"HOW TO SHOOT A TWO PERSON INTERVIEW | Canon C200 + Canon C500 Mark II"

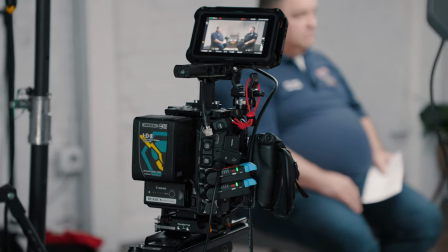You know, this kit doesn't have very good range, to be honest with you, but for what we're using it for, where your subject is just about five to ten feet away from you, it works perfect. So, it worked out well, and I'm happy with that decision. So, the next thing we'll talk about is monitoring.
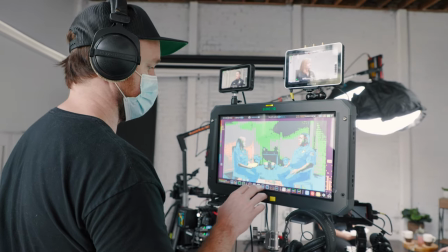I was basically cam lopping all three of these cameras myself, which I wouldn't necessarily recommend that, but to be honest,
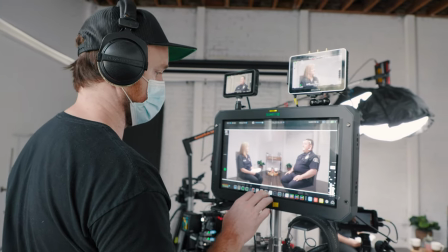it's something I'm comfortable with because a lot of productions, you just got to be really nimble and lean and because of COVID-19 it was one of those things we had to do we had to have like a really minimal crew usually i would have probably one person on each of those cameras which is kind of more what i'd recommend so we were just kind of working with what we had to do and the way that i found that works best for this is if
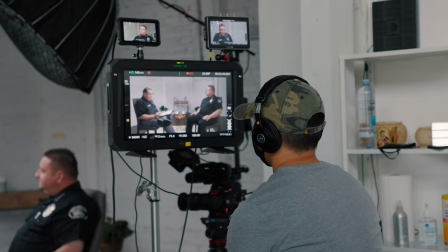you can run all your monitors back to one place so what i did is actually ran an atomos sumo 19 monitor
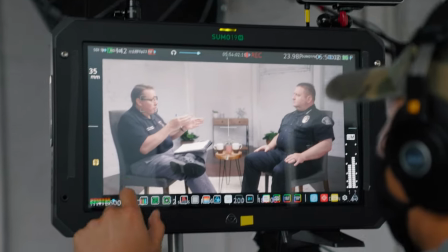this is my big production monitor so this is great for justin as the director to keep an eye on everything that's going on.
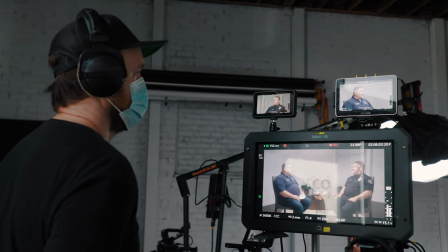And it's also great for me as the DP to be able to keep an eye on all three cameras at one time.
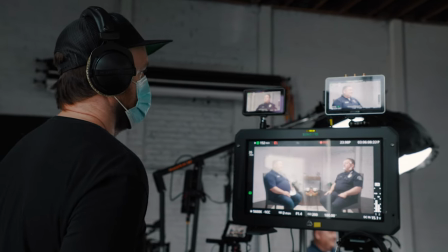So what I did is I ran the Sumo 19 with our wide shot and then I ran two smaller monitors on top of that.
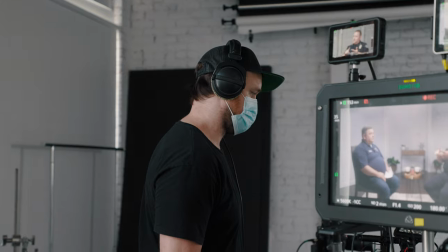They were displaying both the B camera and the C camera.
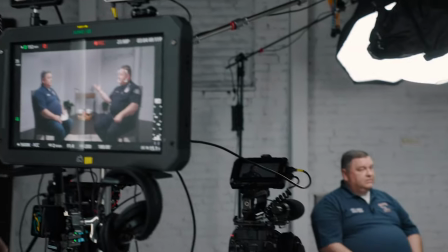And what I did is actually had it play with the on-screen displays on so I could see things like how much battery life was left, how much media was left, and really just keep an eye on that and manage all three at once. So one thing that becomes really important on a multi-camera shoot is that you stay organized with your media.
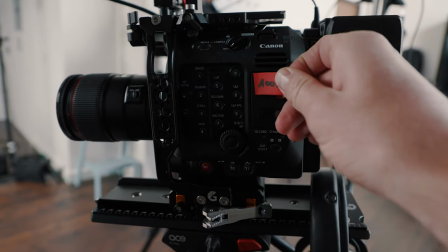So this was a two-day shoot and we were shooting through multiple cards each day because they're kind of long days. So what I did is I kind of used my go-to system which basically you label for the A camera A 001 and then you move up from there as you move cards. So the next card would be A 002, A 003 and so on.
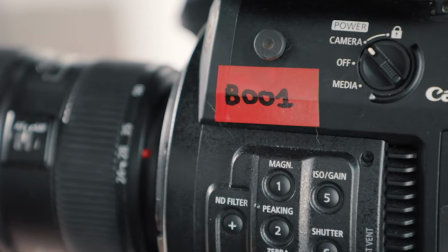And then for the B camera it's B 001, B 002, B 003 and then same thing for the C camera.
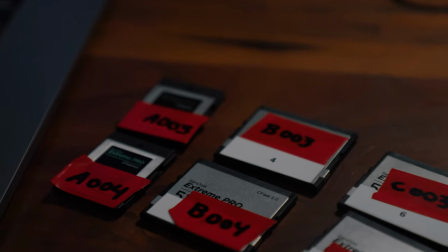So once we were ready to swap cards I'd grab the red tape from the camera and place it over the bottom of the memory card so that way I know that cards full and it's not gonna get formatted until it gets ingested. Once I would ingest the footage on my computer I would then take the tape off and then I know that cards ready to get formatted the next time I use it.
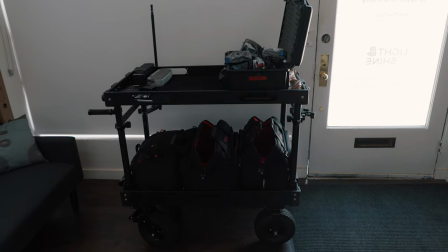So one thing I did want to talk about was a little bit more of a budget friendly setup. We definitely brought a lot of gear with us and I know probably a lot of people don't necessarily have access to all this gear or own all this gear so one way that you can shoot a two-person interview if you don't have all these lights and cameras. If you're only shooting with one camera try to get a camera that can shoot in 4k and if you're delivering in 1080 it's really nice because you can use a wide shot for
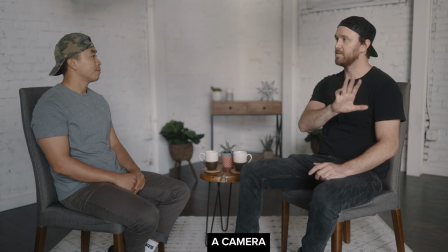4k and you can just punch in to 1080 image within that same frame and it's gonna give you effectively three
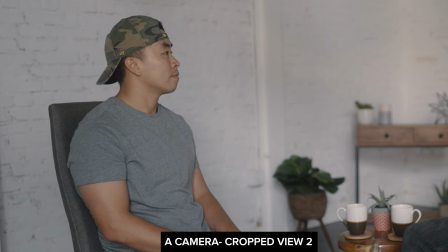different looks or angles. That's a nice way if you only have one camera. And then in terms of lighting if you can here's a little image that Jess and I shot.
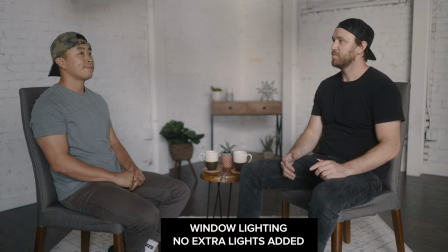We We just basically opened up all the windows, and this is just with window light. There's no extra lights here.
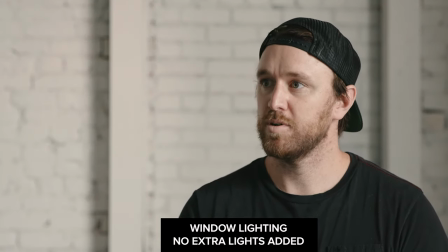So honestly, I think this image looks really solid, and if we had to use this, it's okay.
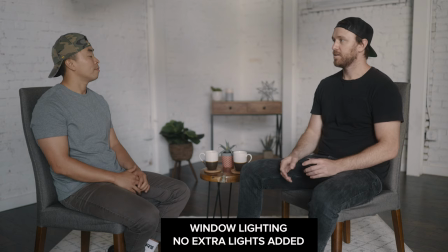It's slightly less professional, and you don't get to get as creative with the lighting, with really making the light hit the face exactly how you want.
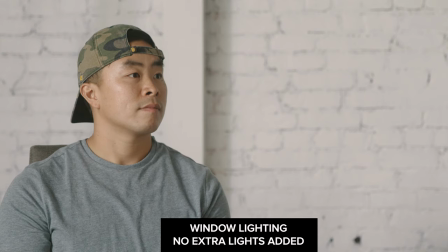But you can see here, this is just pure natural light on the B camera, and also on the C camera. And this is, you know, it's a passable image for sure. So if you only have one light, a really good setup is going to be if you can take a lantern and boom it in between your two subjects.
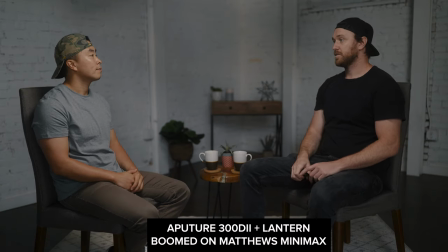So here's with only the Aputure 300D and Aputure Lantern and this is boomed in between me and Justin here.
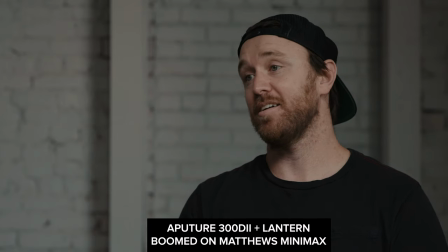And this is, you know, I think this is actually a really great look too. It's a little bit more moody. You'll notice there's a little more contrast here.
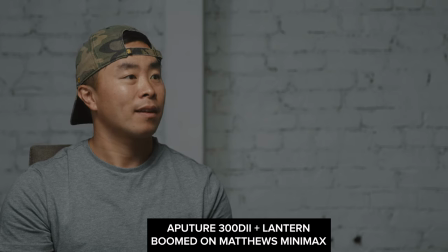The shadow fall off on our chins. It's not quite as smooth. It's a little bit more contrasty than what I wanted to have for the particular look that we're going for for the shoot that we did.
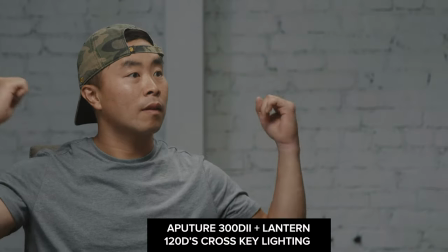That's why I ended up using those two extra lights to help fill in the shadows and make it a little bit softer and wrapping.
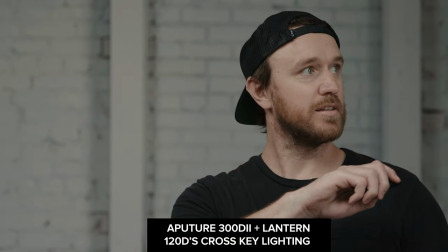But if we had to use this, I think it's really great too. So if you only have one light, keep that in mind. Just you're going to want to boom in the light between the two subjects. And if you have a big enough light or your frame's tight enough, if you can go far side key, that basically means where the shadows on the camera side, it typically looks a little bit more cinematic.